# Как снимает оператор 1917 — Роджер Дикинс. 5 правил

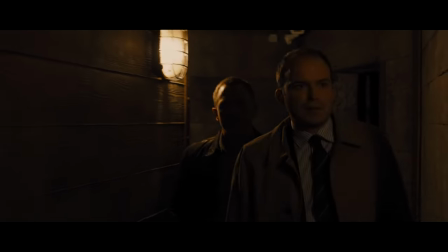(16:41)
В каждой темной сцене он в самом начале нарочито показывает зрителю, что почти все источники света есть в кадре,
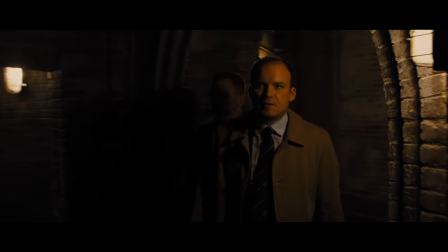(16:47)
а потом делает на них акцент, добавляя барочной эстетики, свойственные картинам Рембрандта или Кавараджо.
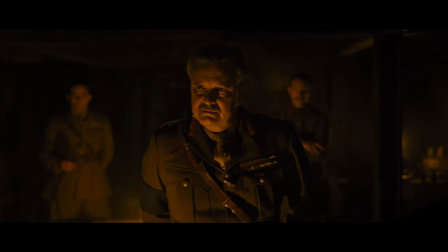(16:53)
В 1917 с помощью пары свечей одного закадрового источника света снята сцена с Колином Фёртом.
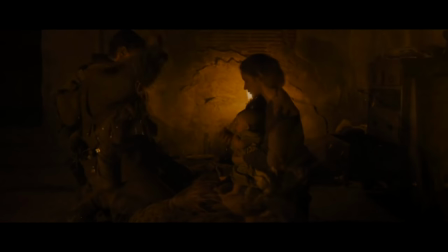(16:59)
А особенно уютно и живописно выглядит эпизод во французском домике с девушкой и ребенком, где явно чувствуется вдохновение классической живописью.
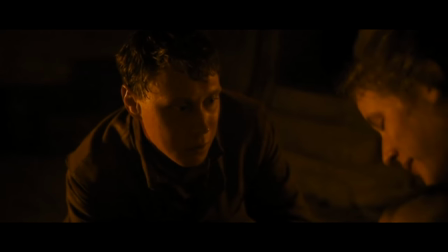(17:07)
Но в основе все тот же принцип контрастности, а также объем за счет светотени и моносвета.
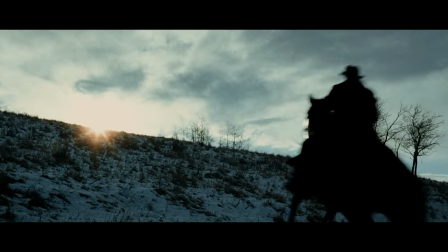(17:12)
Диккенс не изобретает ничего нового в том, что касается освещения. Его схемы расстановки света всегда просты и понятны. Они полностью подчинены задачам конкретной сцены и служат акцентами для зрителя.
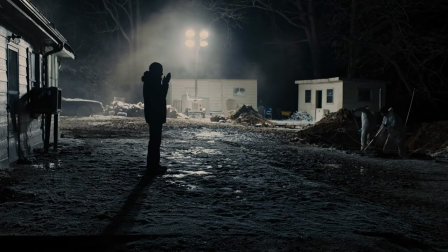(17:24)
Диккенс не видит смысла перегружать кадр светом и изобретать велосипед ради мнимой красоты.
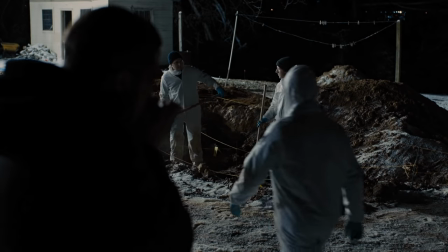(17:29)
Его задача – показать работу актеров и рассказать о том, что их окружает.
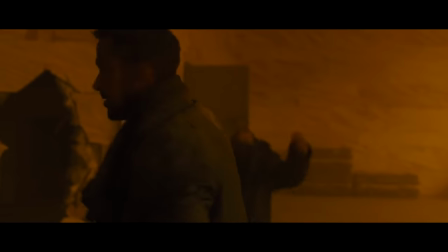(17:34)
Диккенс не любит графику и эффекты, он старается создать на съемочной площадке именно такую сцену, которая войдет в финальный монтаж без изменений. Даже в «Бегущем по лезвию» в знаменитых оранжевых сценах в Лас-Вегасе нет цветокоррекции, оператор просто применил фильтр такого же оттенка. Во многом Диккенс консервативен, а иногда он даже делает ворчливые высказывания. Например, такое. «Я скучаю по пленке. Я бы хотел жить во времена, когда было только черно-белое кино. И мне кажется, я потом пригодился больше, чем здесь». Или такое. «И если честно, я склонен смотреть старые фильмы, потому что я думаю, что последние фильмы довольно дерьмовые.
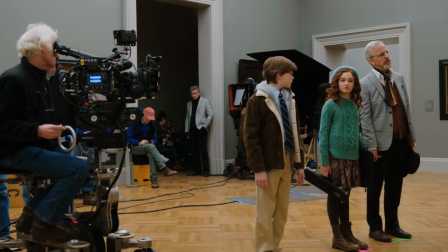(18:12)
Простите». Но 70-летнего оператора нельзя назвать ретроградом.
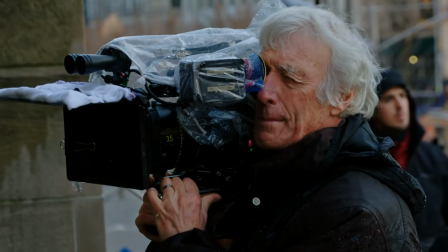(18:17)
Он легко принимает любые новшества, если того требует фильм. Например, Диккенс с легкостью перешел на цифровые камеры и отметил, что изменилась только нагрузка на его спину.
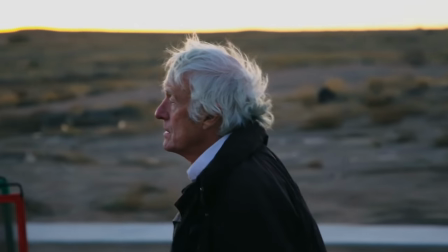(18:26)
Методы съемки остались теми же. Сегодня он регулярно говорит о преимуществах съемки на цифру и не собирается возвращаться к пленке. Также спокойно Диккенс относится и к 3D. В некоторых случаях он считает технологию полезным инструментом.
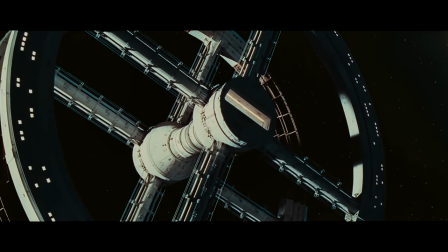(18:39)
Оператор даже как-то говорил, что не прочь посмотреть «Космическую Одиссею» в таком формате.
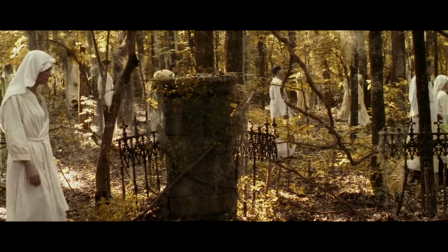(18:44)
При своей любви к естественному свету и цвету, Диккенс не отказывается от цветокоррекции, если того требует замысел.
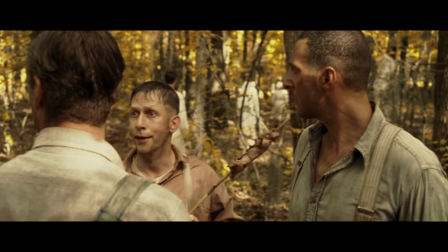(18:51)
«О, где же ты, брат?» братьев Коэн стал его первым фильмом, полностью покрашенным на компьютере.
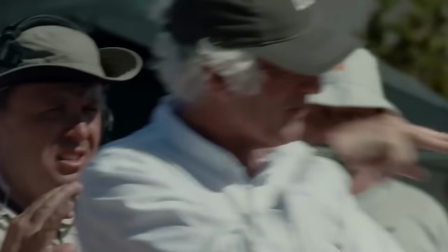(18:56)
Процессом руководил сам оператор. Главное свидетельство современного мышления Диккенса – желание ставить перед собой новые смелые задачи.
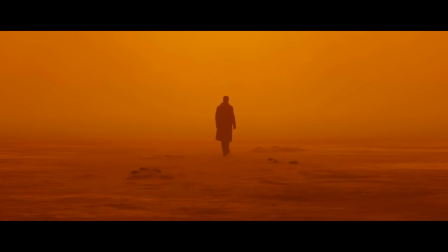(19:04)
Серьезным вызовом для него стала работа над «Бегущим по лезвию» 2049. Диккенсу нравится оригинальный фильм, но он не любит ремейки и сиквелы.
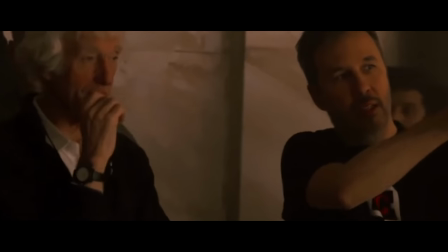(19:12)
Тем не менее, его покорили идеи Вильнёва, режиссера, с которым он до этого работал дважды.
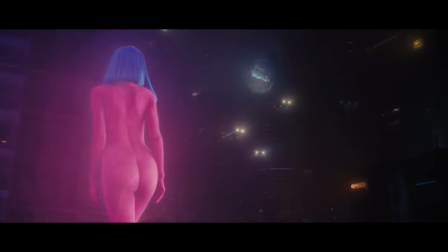(19:18)
Желание создать самостоятельную историю с уважением к оригиналу и полное доверие его решениям в вопросах визуальной эстетики подкупили оператора.
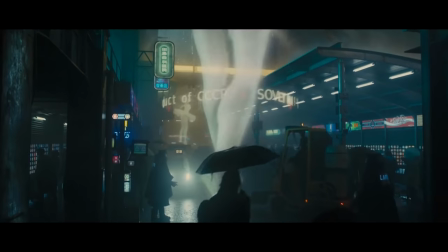(19:25)
Столь масштабный проект был вызовом для Диккенса, который нечасто снимал фантастику. 70-летний оператор успел даже немного поработать в анимации. Он с детства мечтал делать мультфильмы, но пришел к этому только в старости.
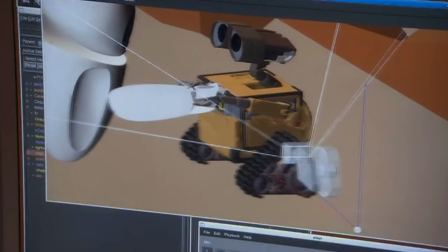(19:38)
Во время создания Вайли перед авторами Pixar стояла задача сделать анимацию более живой, и поэтому они пригласили Диккенса в качестве консультанта по освещению.
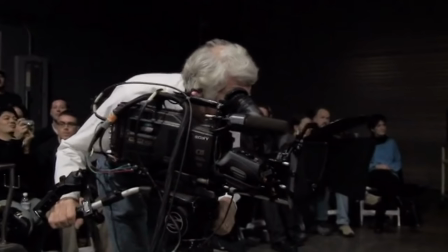(19:47)
В итоге после пары лекций ему предложили полноценное сотрудничество на протяжении всего съемочного процесса.
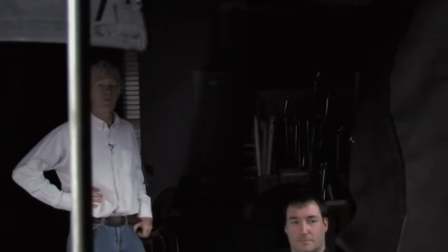(19:52)
Также Диккенс приложил руку еще к нескольким мультфильмам «Ранга» и трилогии «Как приручить дракона».
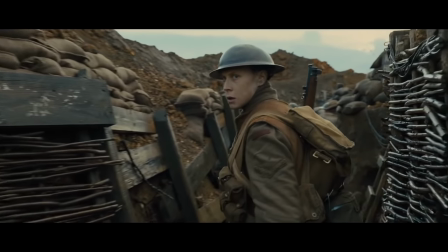(19:58)
Но главным вызовом был 1917, первый опыт Диккенса в столь длительной съемке одним дублем.
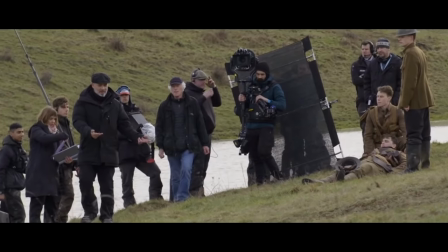(20:05)
Помогло планирование, каждая сцена была заранее продумана и отрепетирована.
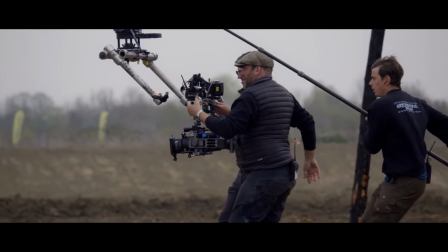(20:09)
Камеру передавали как эстафетную палочку от одного оператора другому.
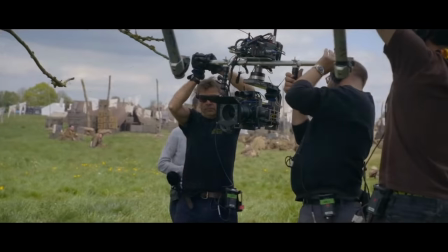(20:13)
А в эпизодах, которые было невозможно снять одному человеку, активно использовался кран и стабилизатор Trinity.
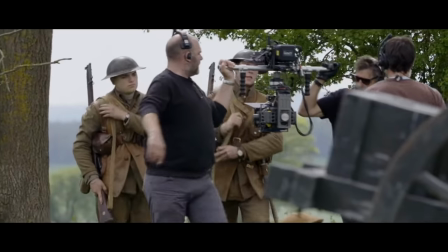(20:19)
В некоторых сценах операторская группа насчитывала 14 человек. Для каждого был рассчитан свой тайминг.
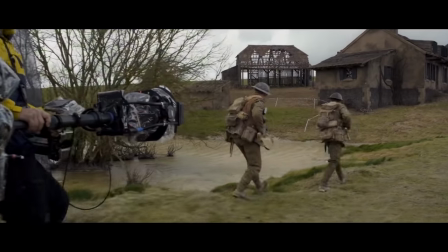(20:25)
Один должен был вовремя снять камеру с крана, запечатлеть часть сцены и передать ее следующему.
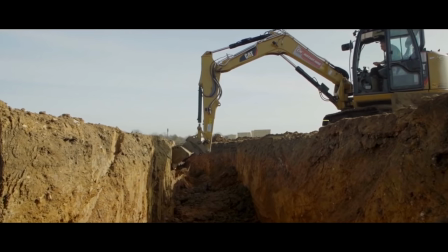(20:31)
И так далее. Для удобства команда вырыла дополнительную траншею, а все склейки спланировала по таймингу заранее.
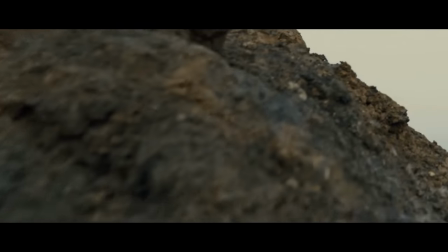(20:38)
Самый долгий непрерывный кадр занял около 9 минут, а на каждую сцену требовалось от 15 и до 40 дублей.